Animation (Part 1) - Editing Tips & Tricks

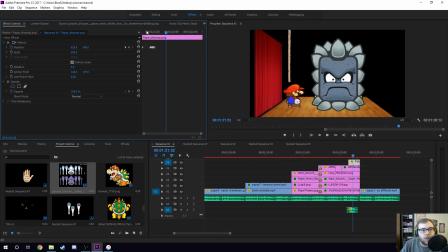(28:41)
And with the sound effect as well, really drives home that animation of it's falling and boom, gives it a little boom, boom, little weight to it. So there you go. That's like, I mean, crazy. We spent way longer than I was hoping we would talking about this.
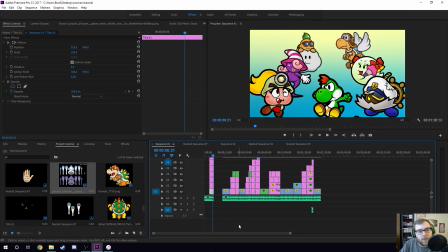(28:55)
I was going to show you this really quickly. This is just a background, the background color I have on here. Here's all of the pictures on top of each other. This is when I'm talking about all the different party members that you get in 64 and Thousand Year Door.
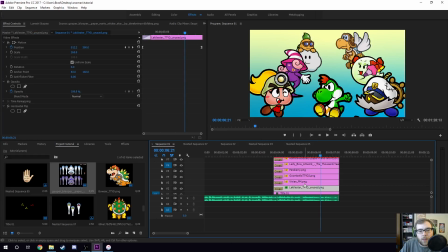(29:08)
So here's Lackluster. That would be this one in the back. Vivian and Goombella. So that's the left side. Parakarry, again, top going to bottom. Lady Bow and Admiral Bobbery, and then finally Yoshi in front here.
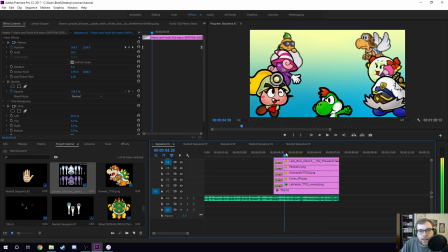(29:21)
And all I did, the animation looks really smooth, and all I did is they move in toward the center like that, which looks really cool. And all I did is you just move them. So you can't see that.
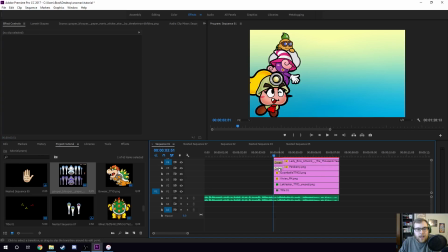(29:36)
I'll remove the crossfade so you can see, because I have it fade in from the previous animation. I'll remove that just so you can see what it all looks like. But like Lackluster here, quiet music, man. Tell you what. There we go. Okay, so Lackluster. I have him.
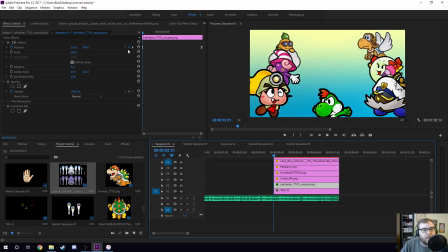(29:53)
I basically just set the initial position and the end position. So there, and then I want them to end right there.
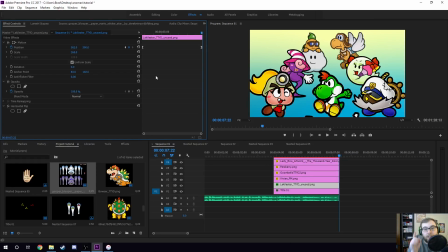(29:59)
And I think this is where I actually started, was the end frame. What should it look like at the very end, where everyone's nice and centered and a good just, like, that's like a wallpaper, you know, it just looks really cool.
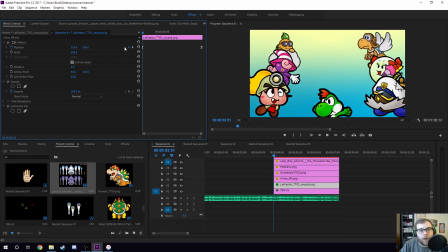(30:11)
And then I backed up for however long I wanted it to happen, and I started here. And it's essentially just a big motion tween, the whole thing. What do I want the first frame to look like, and what do I want the last frame to look like? It's a long gap. It's probably like, you know, I mean, look, that's like from almost it's like 3 or 4 seconds long.
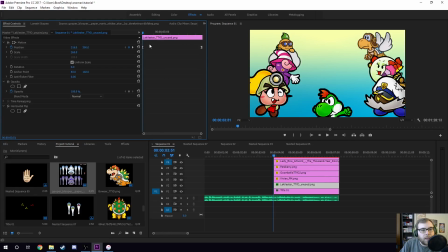(30:30)
And so this is the initial, and I just had them, I had the Yoshi right here start low, and these guys start to the left, and these guys start to the right. But so here they're a little bit lined up.
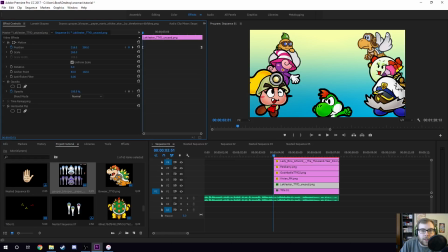(30:44)
They're not quite perfectly vertical with each other, but they're a lot closer than at the end, right?
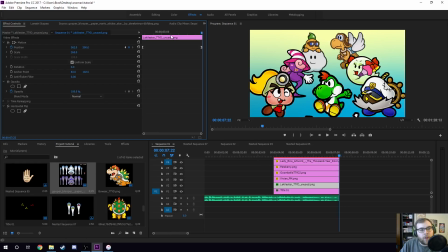(30:51)
Because you go to the end and they're way more angled. And so all that takes is Lackluster getting a lot more motion than Goombella.
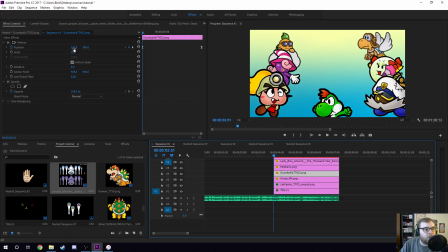(30:59)
So Goombella, you can see from left to right, 147 at the end to 205. So give or take 50, you know, X position pixels.
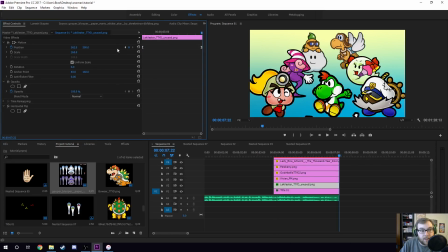(31:10)
And Lackluster is 316 to 562. So you can see again just like 200 pixels versus 50.
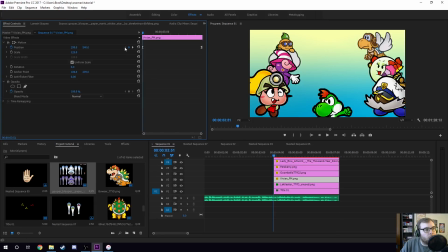(31:18)
So way more animation. And then Vivian's in the middle somewhere. So 299 to 425.
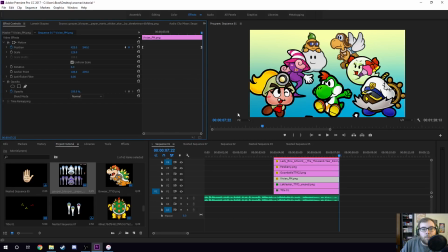(31:24)
So like 125. So again, you're just seeing like more animation for the back guys because they're traveling more distance, and less animation for the front guys because they are moving less. And so I copied the same thing from the front and back. And then the Yoshi just pops up a little more.
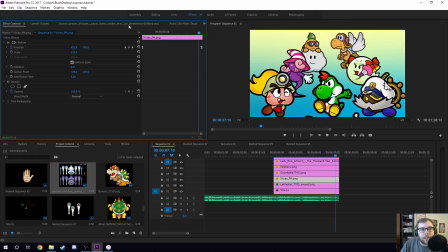(31:43)
So big slow motion tween. Again, it's eased out and eased in. It just gives a very smooth animation to it. I really like doing ease out, ease in. I think it looks really, really nice and smooth. Most of the time I'll do that if something's just moving on screen.
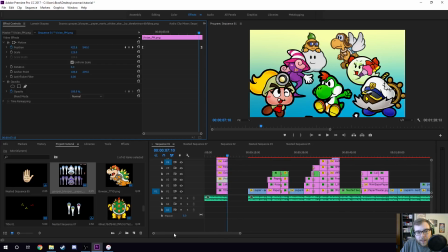(31:58)
Anyway, you know, I hope that wasn't too lengthy and long-winded. I just have a lot of fun talking about it.
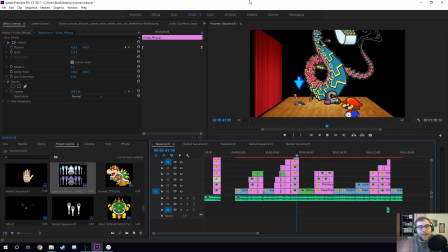(32:04)
But it was a blast to put all that together, and at the very least, just seeing my process, hopefully that shows you a little bit of how I do some of the animation I do. Again, just to reinforce, so much of it is tweaking, changing,
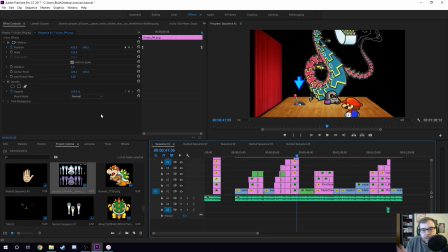(32:20)
testing, moving things just a fraction of an inch, a little more or less, a frame here or there, shorter or longer. It's just a lot of tweaking until it looks as right to you as possible. And that's really all that animation is, at least in Premiere and video editing. So I hope you enjoyed. I do think maybe I'll do a second one of these.
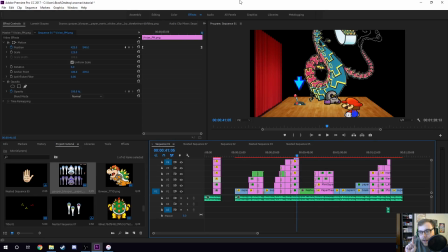(32:39)
Hopefully down the road I'll do a second one where I do look at the animation in my Creator's Opinion is Implied video, because that had some really cool animation as well. More basic 3D movement.